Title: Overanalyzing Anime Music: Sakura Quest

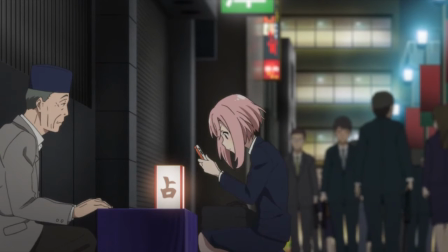(4:03)
I do like the use of the constant beat, but I think the introduction may have been perhaps a bit bombastic, even if it was trying to accentuate Koharu's feelings.
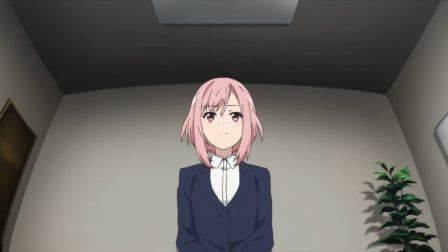(4:12)
A subtler vibe throughout, such as what comes in later on with the double bass, could have added to the tension in a less exaggerated but overall more effective manner,
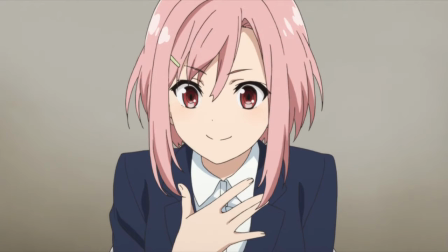(4:21)
and ultimately it does feel as if the piece was trying to mesh two fairly separate ideas.
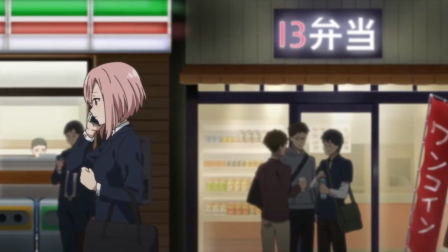(4:27)
The next piece is one that might be pretty easy to miss.
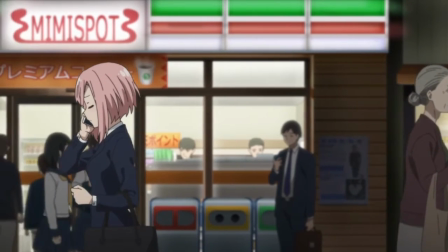(4:30)
When it first enters it is almost completely covered by the character's talking and the various environmental sounds,
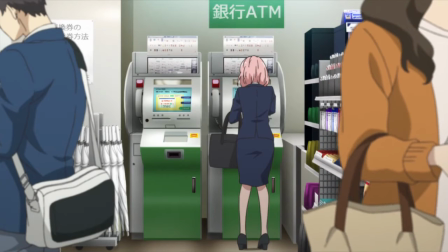(4:36)
and its presence doesn't become apparent until it is nearly over.
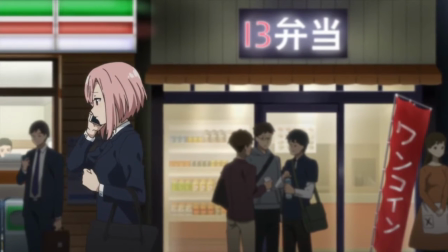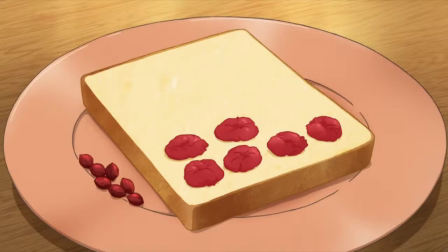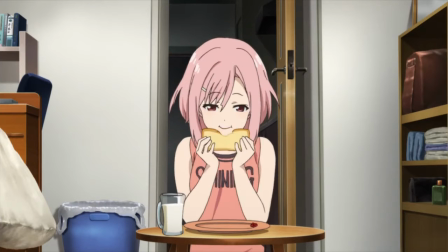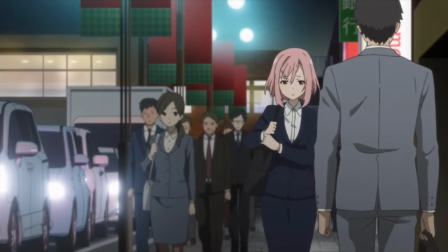(4:59)
This piece is a pretty fascinating one. While Koharu is at what may be her lowest point, frustrated, depressed, and arguing with her mother,
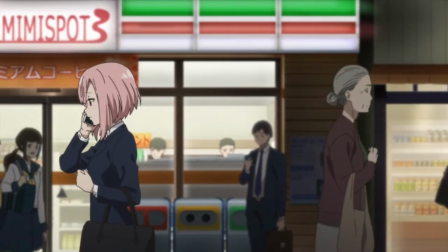(5:08)
underneath we hear this wistful, very gentle, and emotional piano piece.
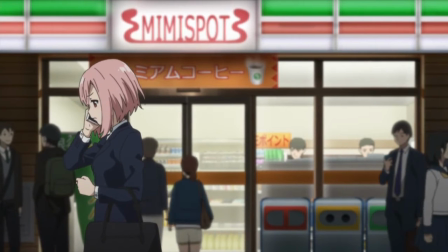(5:13)
One you would expect to be paired with a scene of romance, nostalgia, close friendship, or perhaps a bittersweet parting.
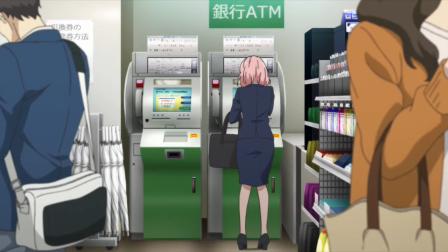(5:19)
Not this fairly unromantic point, which the show presents more as being frustrating than sad,
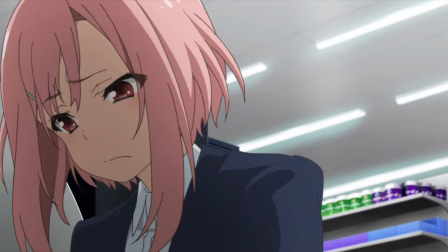(5:25)
especially considering that Koharu does have something to fall back on, even if it is not her desire to do so.
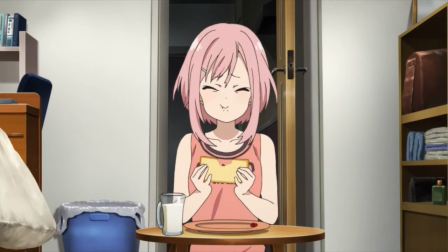(5:31)
There's a couple ways to approach the usage of this piece.
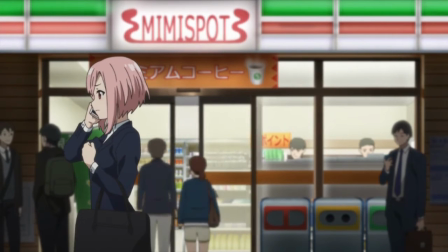(5:35)
The easiest conclusion to reach is that they just needed to have a piece in the background, and pick this one out from the many available pieces because they felt it fit just fine.
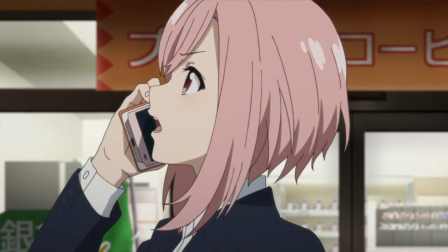(5:44)
But I'm curious if there was a bit more intention to the usage of it.
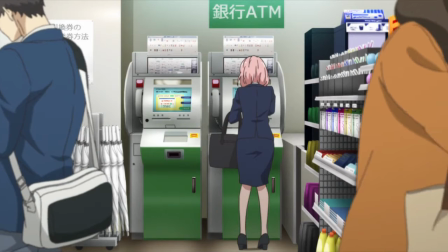(5:48)
For instance, its usage could be to imply the mother's presence from the point of inner emotions.
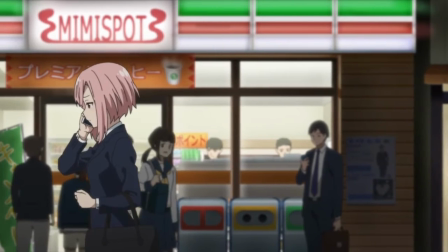(5:53)
Though her tone is strict, it is still clear that she misses her daughter and cares deeply for her.
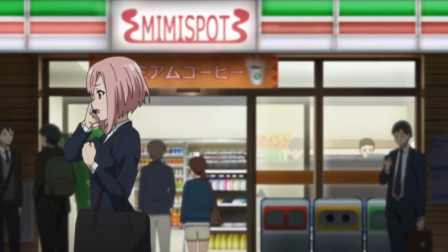(5:59)
Otherwise, why would she even call? Maybe the piece is indicative of developments to come in the future with Koharo's personality and surroundings.
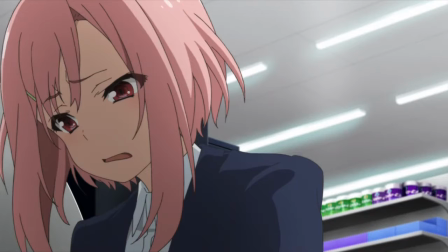(6:06)
A sort of emotional spoiler. Or it could be trying to show the dichotomy between Koharo's inner feelings and her outside expressions,
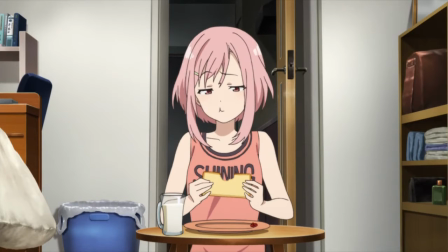(6:15)
the self-reflection she is undergoing inside versus the harsher display she puts on to her mother,
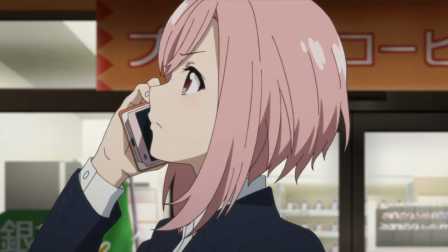(6:21)
refusing to accept or at least admit to certain aspects about herself, her situation, and the world.
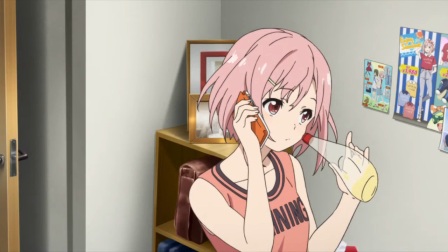(6:27)
Of course there is no right answer, it could be none of them, it could be all of them,
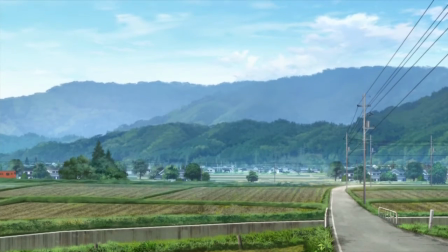(6:32)
but that's part of the beauty to music and how it can very subtly affect how we internalize a show or even a particular scene.
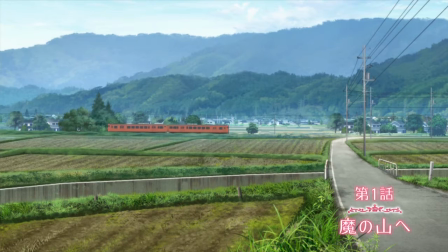(6:39)
This time, there's a decently long gap before the next piece.
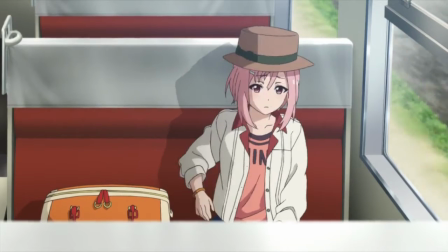(6:43)
Once Koharu arrives at Manoyama, a piece jumps in at the realization that there has been a mix-up.
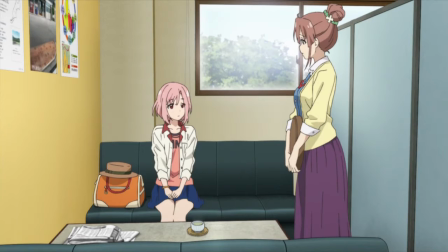(6:52)
It's got a traditional blue style to it that really adds to the comedy of a scene that could have very easily ended up being just plain uncomfortable.
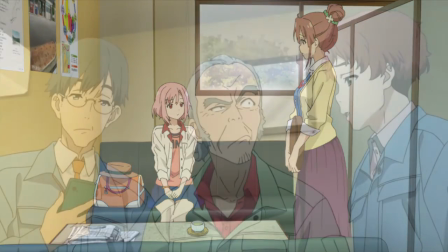(7:00)
Overall though, I haven't got much to say about this one.
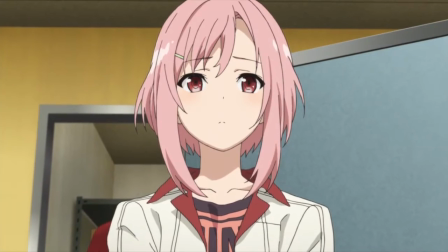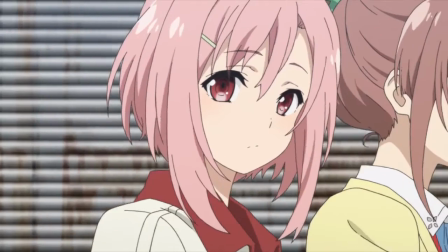(7:10)
The next piece is a comforting duet between piano and guitar,
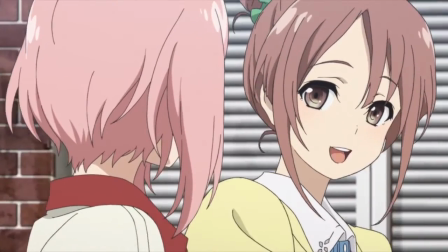(7:14)
as we're introduced to Shiori and the other members of the tourism board, as well as to the town itself.
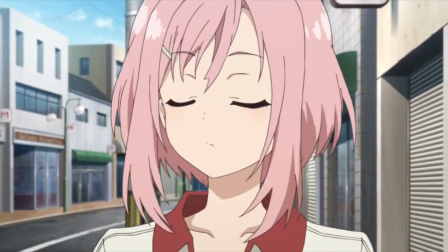(7:20)
The piano takes the backseat to the guitar here, playing exclusively right hand and overall being much less than the guitar both in volume and in frequency.
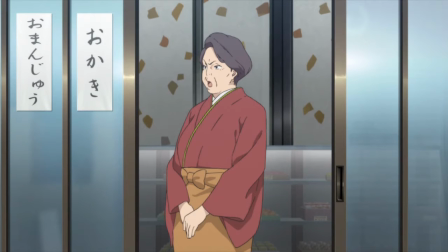(7:30)
The guitar takes over the role that the piano would usually have, that of providing the tonal backing through chords.
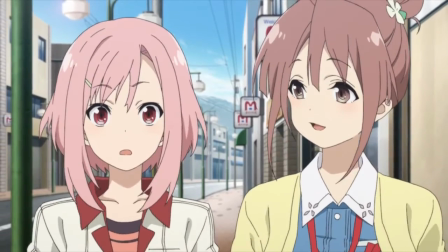(7:36)
Here they are strummed in the guitar while it also has a melodic back and forth with the piano.
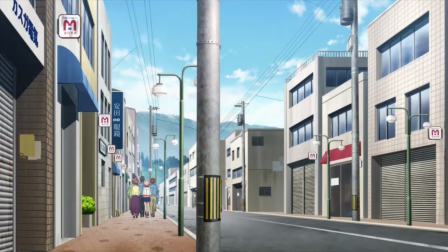(7:41)
The melody tentatively steps in and out as it explores the possibilities.
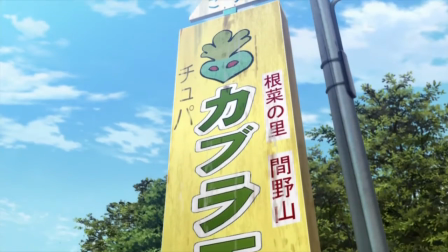(7:45)
There's an improvisational feeling to it as a result of the heavy use of chords and the sparse,
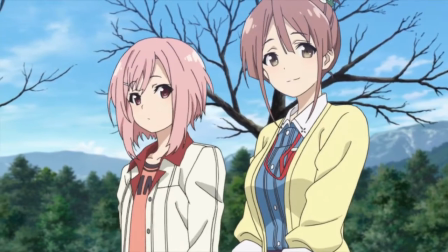(7:51)
spacey melody, as well as the more intimate instrumentation. You could easily picture two friends at ease, playing together and making stuff up as they go.
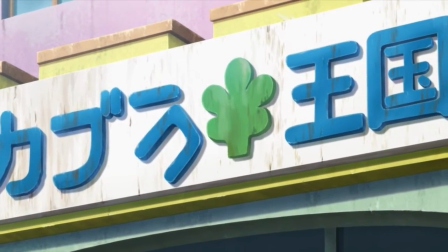(8:00)
That paired with the relaxed tempo gives it a warm, homey type of vibe, one very fitting with the comfortable little town of Manoyama.